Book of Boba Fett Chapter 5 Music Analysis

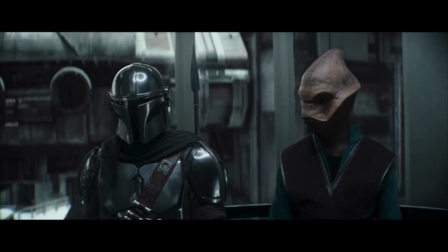250s
Here's my theory. We, as living beings, have an innate survival instinct.
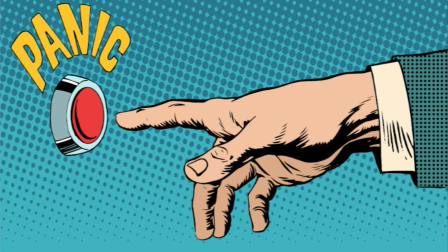255s
We don't like to feel vulnerable. One way that we feel more secure is to constantly move.
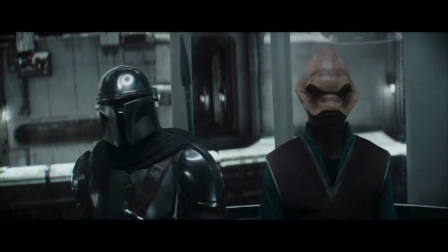261s
Go ahead, try standing completely still the next time you're around people moving.
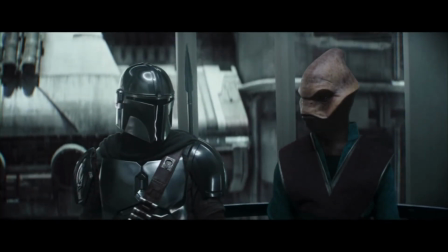266s
It's uncomfortable because anything could be coming up behind you. We want that sense of moving so that it's not as easy for something to catch us from behind.
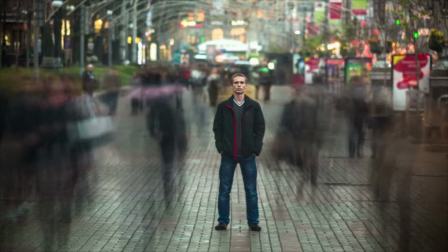275s
And just stay with me on this. One of the principal sensations of music is movement and forward momentum.
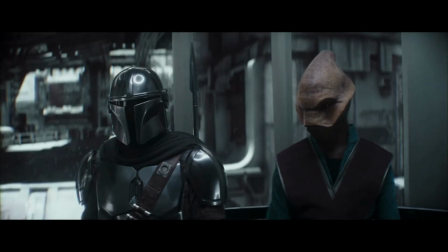282s
Whether it be through a syncopated rhythm or harmonic tension, you don't need to study music to feel this.
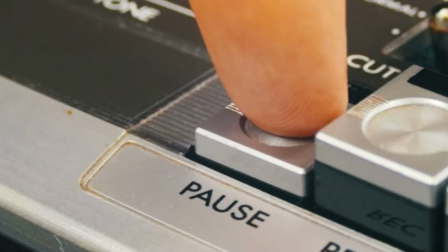289s
Stop your favorite song right before the big drop or chorus.
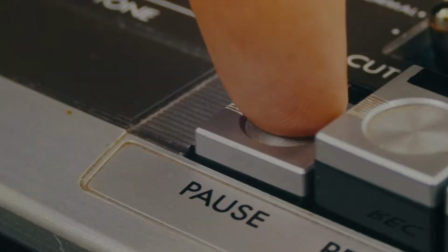292s
It's hard to ignore the urge for that music to continue forward, but when there is no music, we stop feeling that forward momentum.
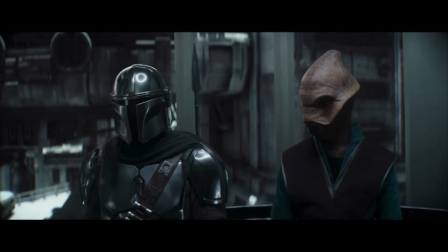301s
It's awkward, and it's unsettling to our survival instinct. So, tiny enclosed spaces with strangers and complete silence?
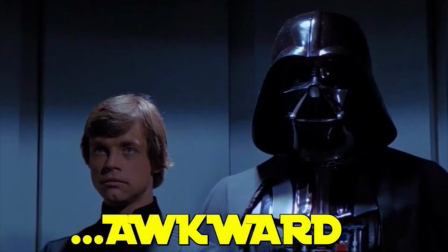307s
Not a comfortable moment. By not having music here, we feel that awkwardness to its fullest extent even without the severed head.
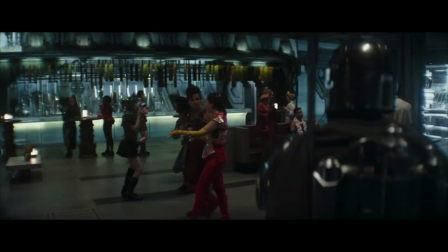318s
And of course, once Mando's off the elevator, we hear music again with a little bit of sourced music here. It feels like some sort of light music,
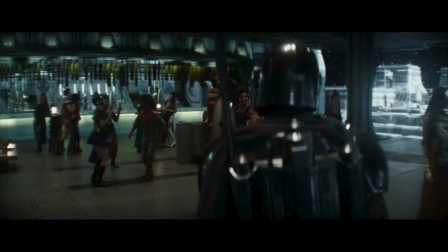326s
very likely being canned or pre-recorded music since I don't see any performers or musicians anywhere, but tell me if you do and I'm just missing them. The thing I always love about sourced music is how it interacts with us as the characters move around the set.
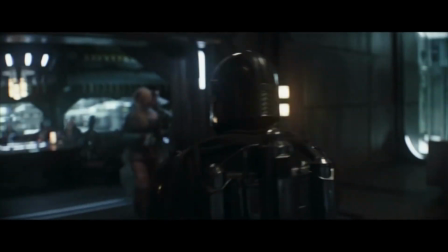341s
Listen to how, as Mando leaves the first room, the music gets subtly quieter with him.
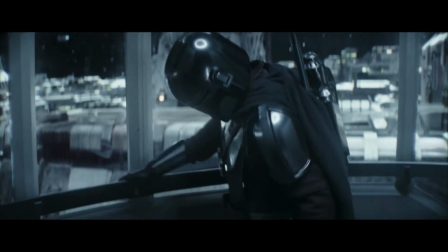348s
Notice that most of the rest of this scene is completely without music. Mando is extremely vulnerable here,
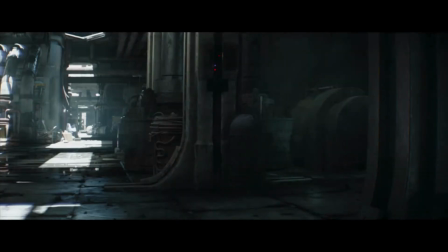354s
and the music or lack of music does an incredible job of sharing that with us without foreshadowing anything that it won't be able to deliver on.
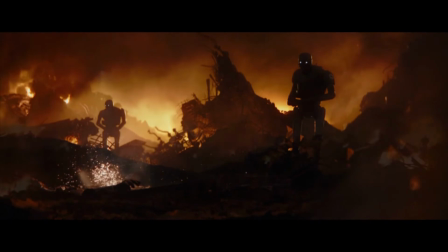364s
I'm going to come back and talk about the story of the Great Purge and the Night of a Thousand Tears at the end, because this is the scene that actually really set me off,
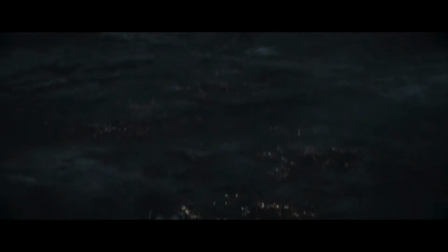372s
and it makes the most sense to talk about this at the end of the video. But after Mando reveals that he's, well,
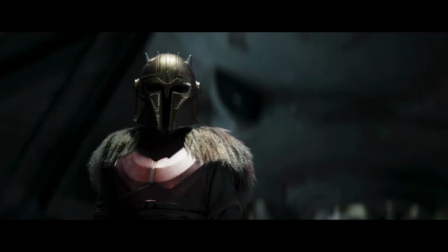380s
revealed his face, he's offered the chance at redemption within the living waters and the mines beneath Mandalore.
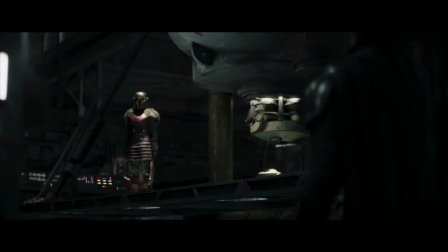386s
Of course, with Mandalore being destroyed, this certainly poses an issue,
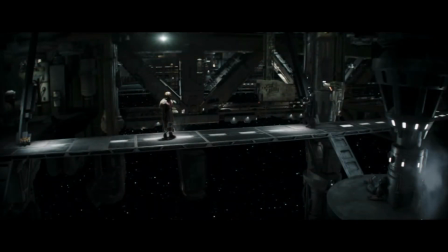391s
but it's with this impossible challenge that Din Djarin sets off and his bass recorder motif sounds,
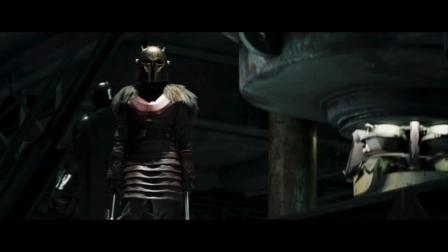398s
which is why I think that this will be a key aspect of Season 3 of The Mandalorian,
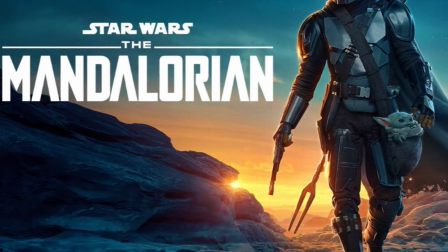404s
along with maybe being trained on how to use the Darksaber by Master Skywalker himself.
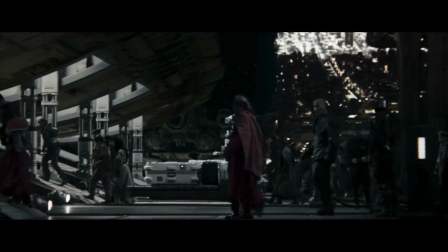408s
What do you all think? As Mando approaches the commercial cruiser here, we hear very light music in the background.
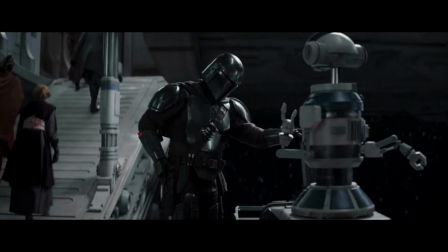415s
This could easily have been a very tense scene with a Mandalorian being forced to remove all of their weapons.
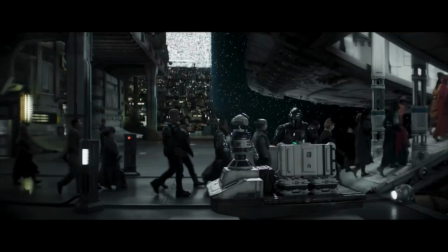421s
However, the music keeps the mood light by avoiding the initial downbeats of this two-measure phrase.
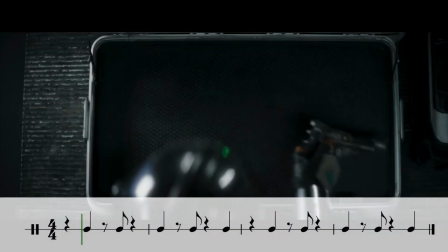427s
Here's a look at the drum beat we hear against the measure.
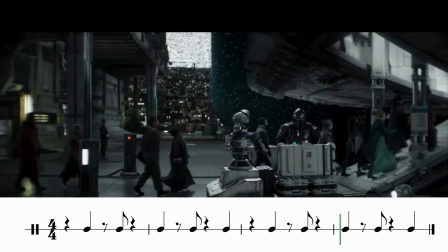430s
By avoiding that initial downbeat, the music loses a certain amount of weight, and we don't feel like impending doom is coming for this scene.
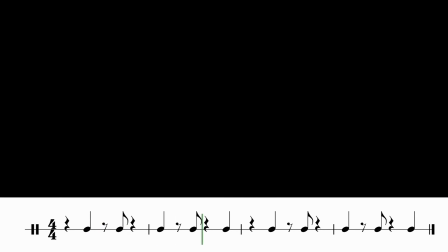439s
It's simply a nice but subtle touch.
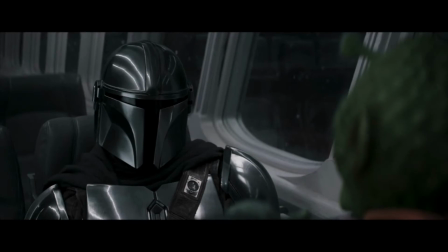446s
Here's another awkward silence, and then we get this moment of musical and self-reflection.
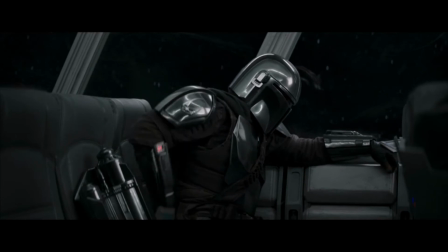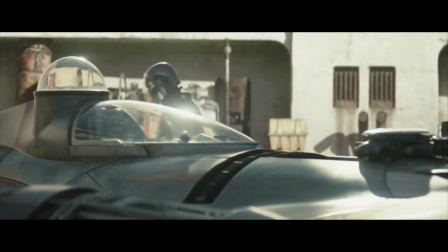457s
One of my favorite musical moments in this episode is as Mando is inspecting his finished, or as finished as it's going to be, N1 Starfighter.
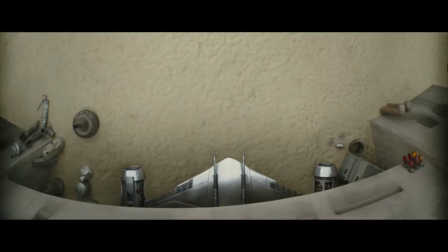466s
Very softly, we hear his theme, but it's slow and calm,
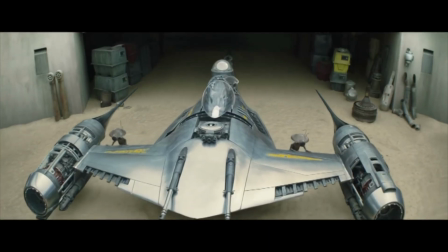470s
being played by the strings instead of being pushed forward by brass and percussion like it oftentimes is.
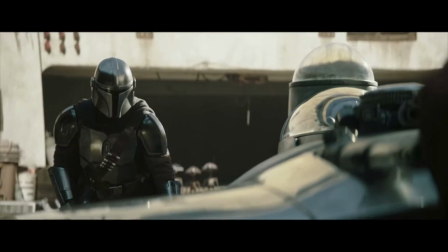476s
This gives us the sense that there actually is a connection between him and this ship, despite what he says about still wanting a Razor Crest.
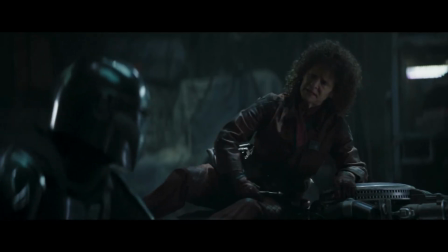485s You get me a Razor Crest, you can have it right back. Oh, Bantha did all.
The music allows us to feel that this ship was destiny for him.
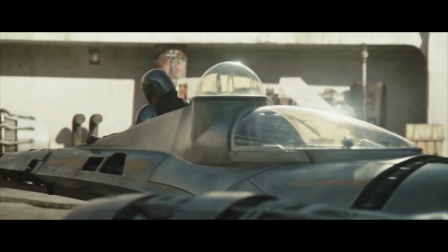493s
They were meant to be together. And something tells me that he isn't going back to a Razor Crest.
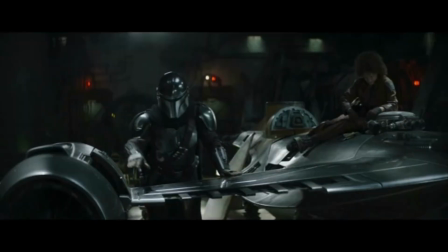499s Razor Crest.